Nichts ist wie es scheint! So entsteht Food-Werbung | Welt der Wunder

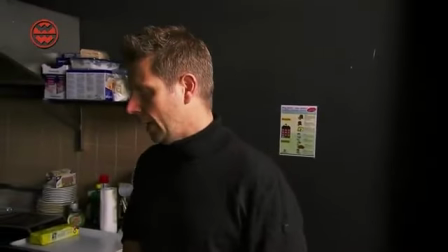4:05 Das ist unsere Aufgabenstellung, Unsere Aufgabenstellung, weil ein echtes Vanilleeis vor die Kamera legen bei den Lampen, wie ihr seht,
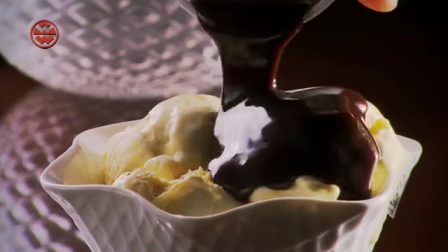4:14 hält das nicht allzu lange. Und es sieht, wie unser Test hier zeigt, auch nicht besonders schön aus.
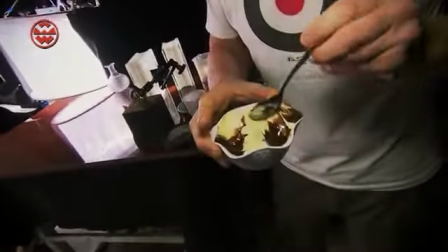4:20 Zusammen mit der Schokosauce entsteht schnell ein unappetitlicher Brei. Um die Szene wirklich ästhetisch aussehen zu lassen,
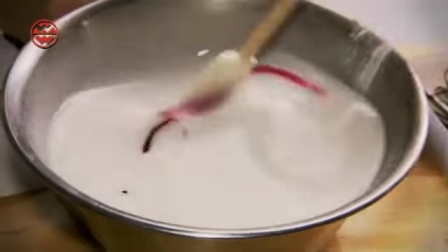4:28 besteht auch die Schokosauce von Frank Weimann nicht aus Schokolade, sondern aus Wasser, Stärke und Farben.
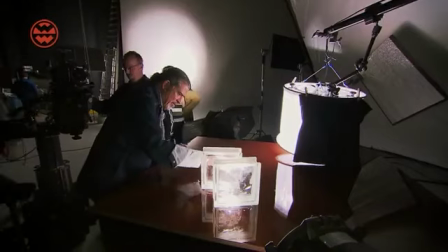4:36 Die genaue Mischung ist natürlich streng geheim. Dann heißt es, das Ganze schön in Szene zu setzen.
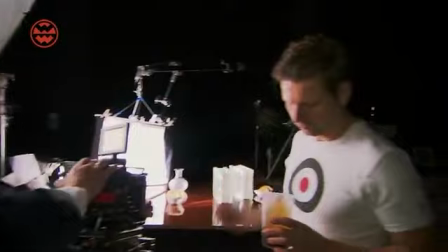4:44 Die Schokosoße muss zielgenau über alle drei Kugeln fließen.
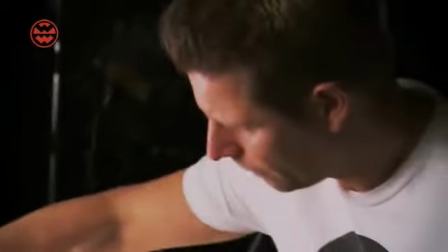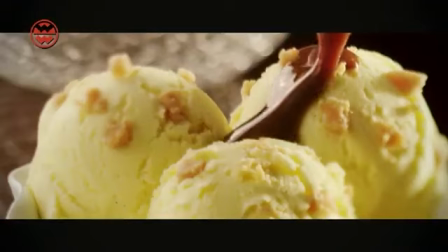4:56 Ob sich die mühevolle Kleinstarbeit gelohnt hat, sieht man nachher an den Aufnahmen der Filmkamera.
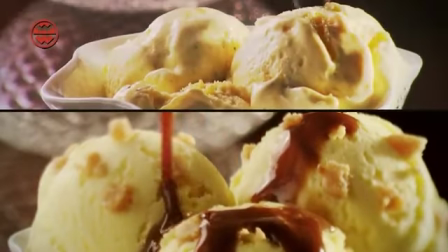5:02 Im Vergleich mit dem echten Eis ist es keine Frage, welches Produkt man lieber kaufen möchte.
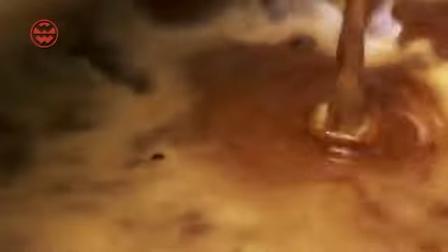5:10 Geradezu eine Berühmtheit der Werbung ist der Kaffee. der in die Tasse fließt oder die verführerische Crema, die den Kaffee veredelt.
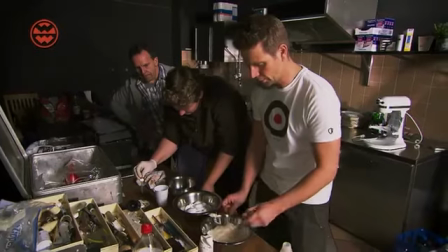5:19 Doch auch hier geht nichts ohne die Arbeit des Foodstylisten. Denn die fluffige Crema ist in Wahrheit nicht genießbar.
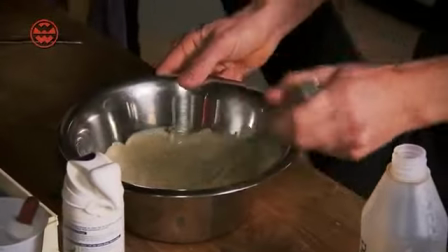5:27 Frank Weimann kreiert sie aus Rasierschaum.
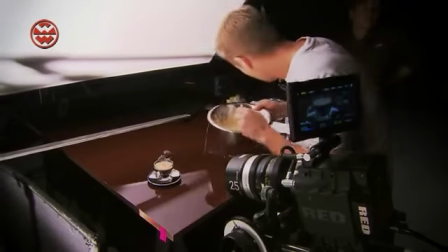5:30 Der ist auf dem flüssigen Kaffee wesentlich stabiler als echter Schaum, denn keine Crema hält sich länger als ein paar Sekunden.
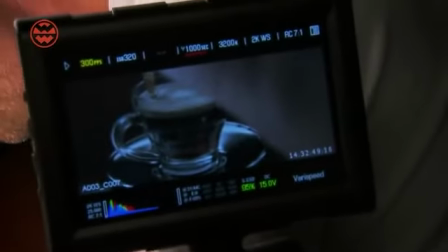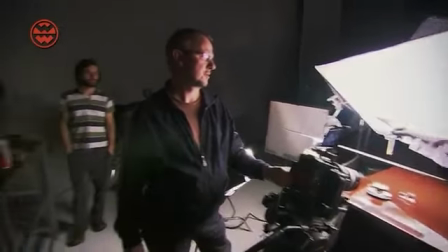5:43 Mit einer Pipette tropft er nun punktgenau ein bisschen Kaffee in die Mitte der Tasse.
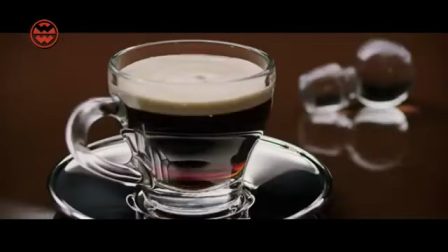5:49 Nicht wirklich spektakulär. Doch die fertige Aufnahme vermittelt die perfekte Illusion von frisch gebrühtem Kaffee.
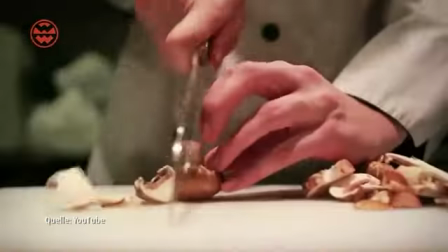5:59 In der Werbung kommen auch die herzhaften Speisen nicht zu kurz. An erster Stelle die Pizza.
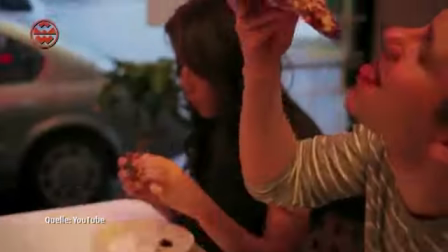6:04 Sie soll uns mit ihren leckeren Käsefäden das Wasser im Mund zusammenlaufen lassen.
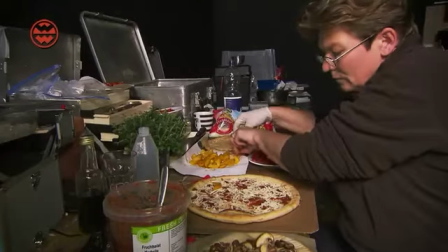6:11 Beim Foodstyling für solch einen Spot ist ausnahmsweise einmal alles echt. Realer Pizzateig wird mit frischen Zutaten belegt.
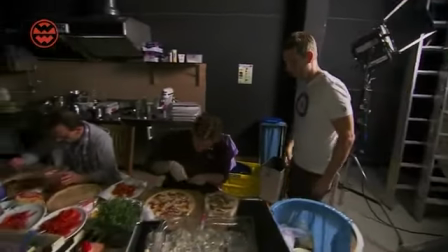6:20 Doch die Originalprodukte führen auch hier zu Schwierigkeiten.
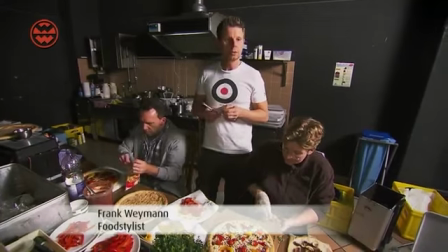6:25 Das Problem ist, wenn der Käse kalt wird, sieht er sehr schnell schlecht aus. Also das heißt, wir müssen zusehen, dass wir den möglichst zeitnah in den Ofen bekommen, ans Set bekommen.
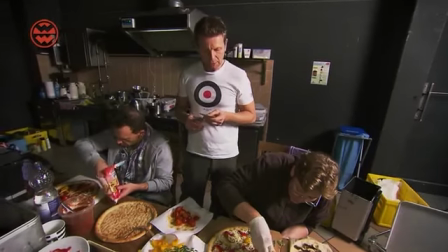6:34 Sobald der Käse anfühlt, kalt zu werden, kann man den Käse anfühlen.
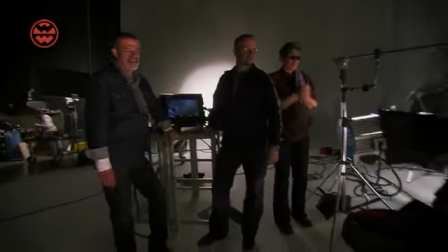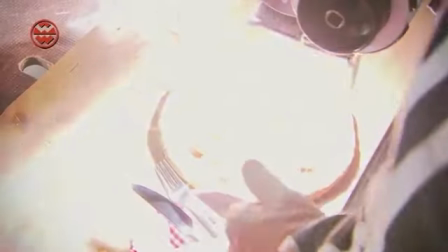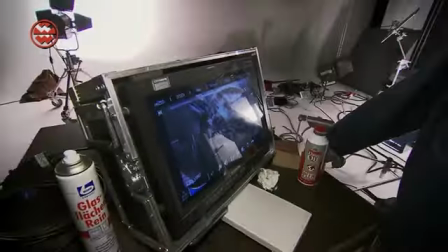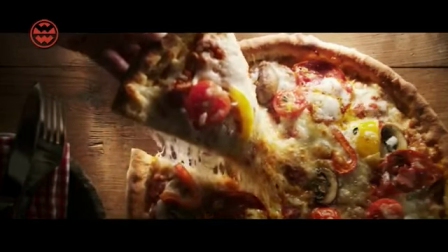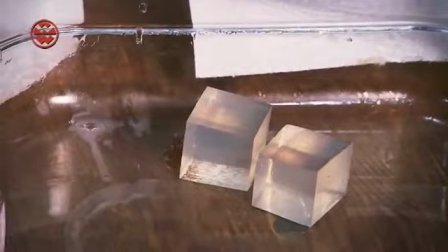7:17 Um das Menü zu vollenden, will uns Frank Weimann noch einen leckeren Cocktail zaubern. Und dafür braucht er natürlich Eiswürfel.
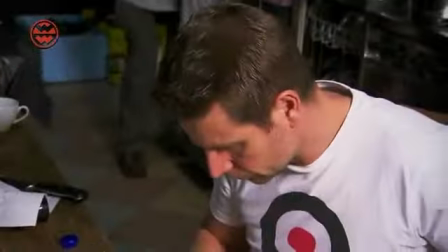7:24 Doch echte hielten in der Hitze der Scheinwerfer keine fünf Minuten durch.
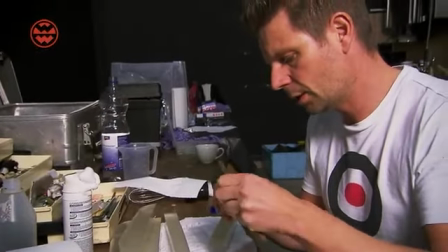7:31 Das ist ein ganz spezielles gelatineartiges Zeug. Aber wie man sieht, ist das fest. Es ist nicht so wie bei einer Haushaltsgelatine, dass die nachgeht, dass wenn du raufdrückst, dass das wirklich wie Gummi ist, sondern die sind wirklich fest.
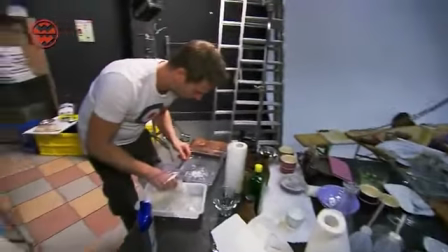7:44 Und im Handumdrehen wird aus einigen eingeweichten Gelatine-Eiswürfeln zusätzlich noch eine Portion crushed.